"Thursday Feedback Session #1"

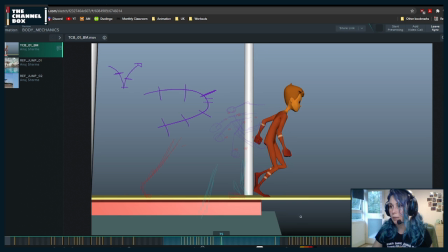4781s
if that is your extreme, this could be your frame before. And apparently, deleting things does not delete them. And this would be your frame after, where it's gaining energy.
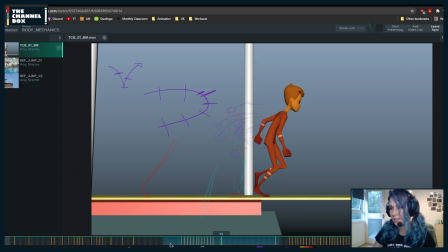4799s
Awesome. Glad to hear. Let me turn off ghosting.
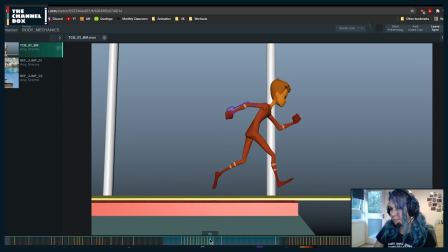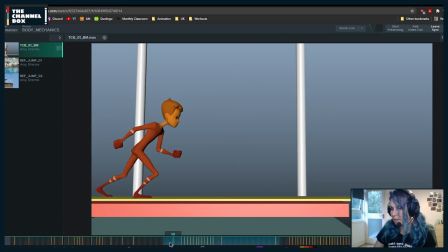4808s
And then for this part... Oh, wait, I wanted to see something with the arms as well.
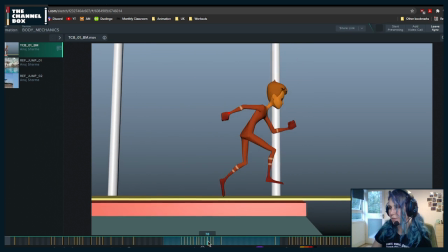4816s
I would maybe, because it's like a really nice pose in terms of how high the arm is coming,
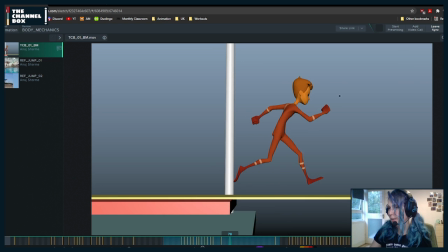4824s
but maybe this arm, in this one, I wouldn't bring it so high, just because it feels like you're going from the same pose to the same pose, because it feels like this pose is exactly the same as this one.
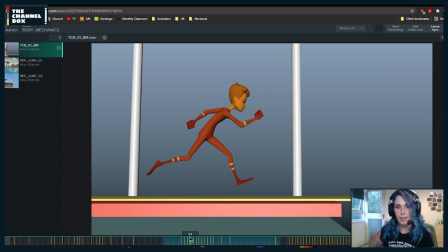4839s
So a little bit... of variation. I'm not sure. Anoush, are you doing this at AM? Is this body mechanics or advanced body mechanics? Or were you one of the self-taught people? I can't remember. Because my memory is really bad.
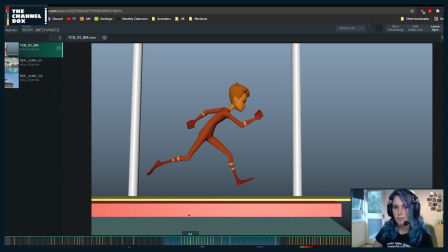4857s
I'm sorry. nothing to do with you, it's just I suck.
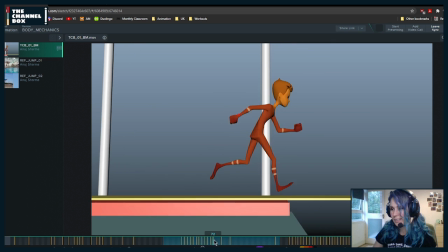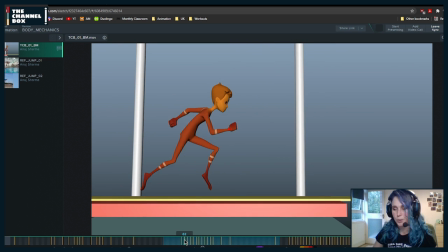4867s
On your own. Fantastic.
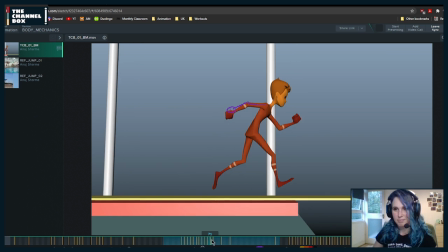4869s
Then this is whatever body mechanics he's at in his own life.
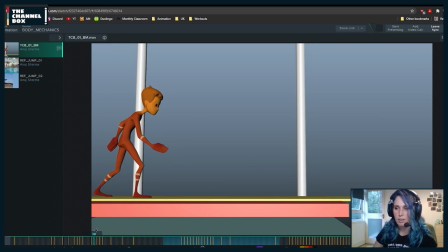4881s
Yeah, anyone who is self-taught is already amazing. Like this, I would have never done it on my own. I'm impressed because this is very, very good, especially for someone self-taught.
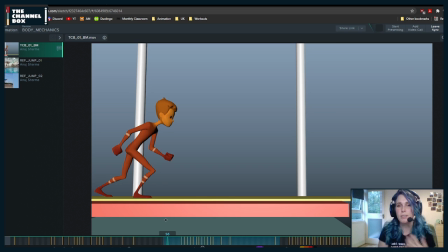4899s
And I'm not saying that, I'm just saying it because you don't have the same resources as other people. It's like, whoa, incredible.
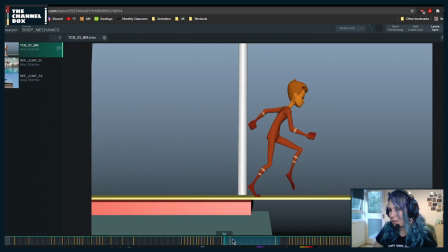4910s
Okay, let me look at this part.
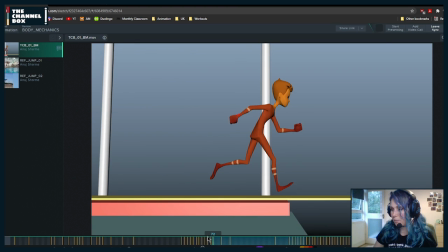4917s
I think my issue with this part
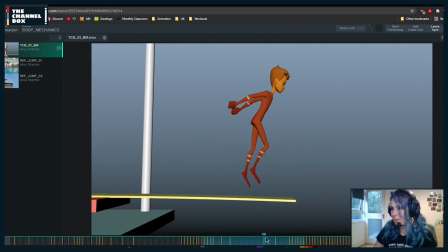4922s
is that it feels like he suddenly slows down a lot in this jump.
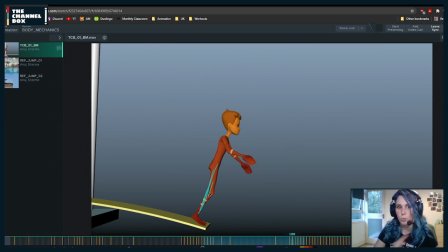4929s
It feels like he was coming with one speed and then he slowed down a lot.
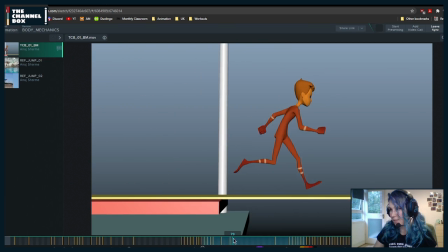4935s
It could be the camera, because the camera is suddenly catching up with him, but it could be
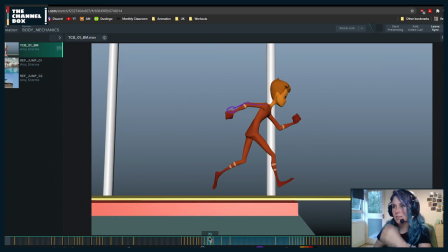4941s
that basically he was coming with
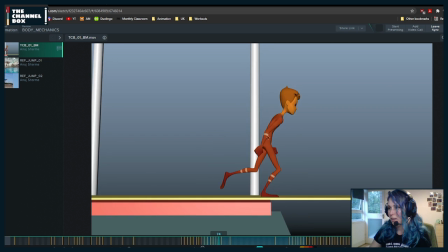4948s
one speed and it suddenly slows down a lot.
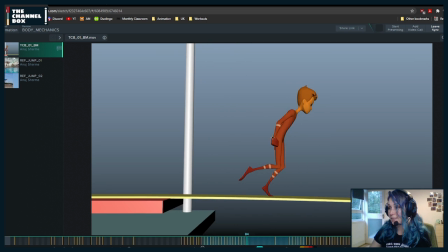4955s
So what I would recommend for next time, let me just track this.
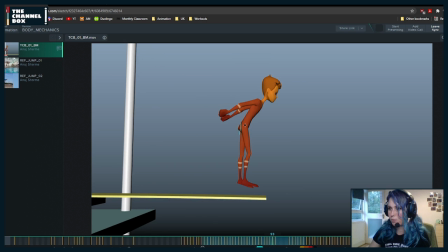4962s
Yeah, especially because it feels like he just goes back. For next time, what I would recommend is try to fix this with, might be the camera, but also post the camera version and a version from the side view
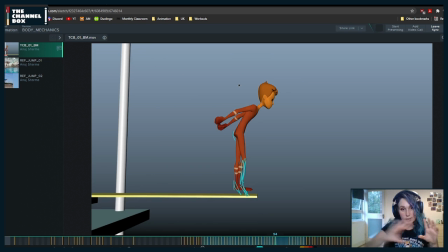4980s
for a little bit further away so that we see it all, so that we can see the spacing. Just to double check if it's the camera or something, like if we need to cheat it to camera or if it's something that's happening from the like world space.
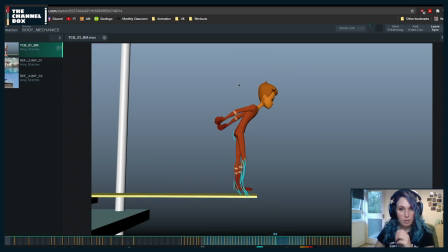4995s
So just post the two version. Oh yeah, animation is a struggle forever.
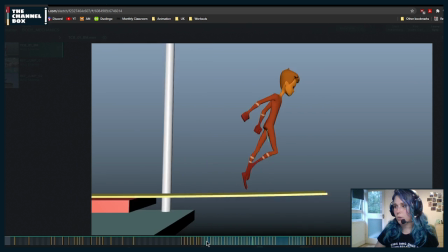5005s
Yeah, I agree with he could make it higher,
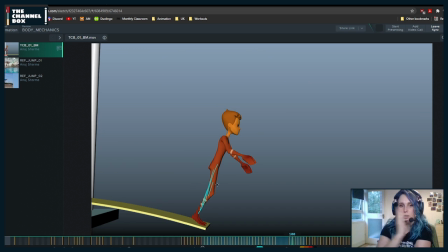5010s
but I think it's also there's something with the camera that's not helping in terms of the translation.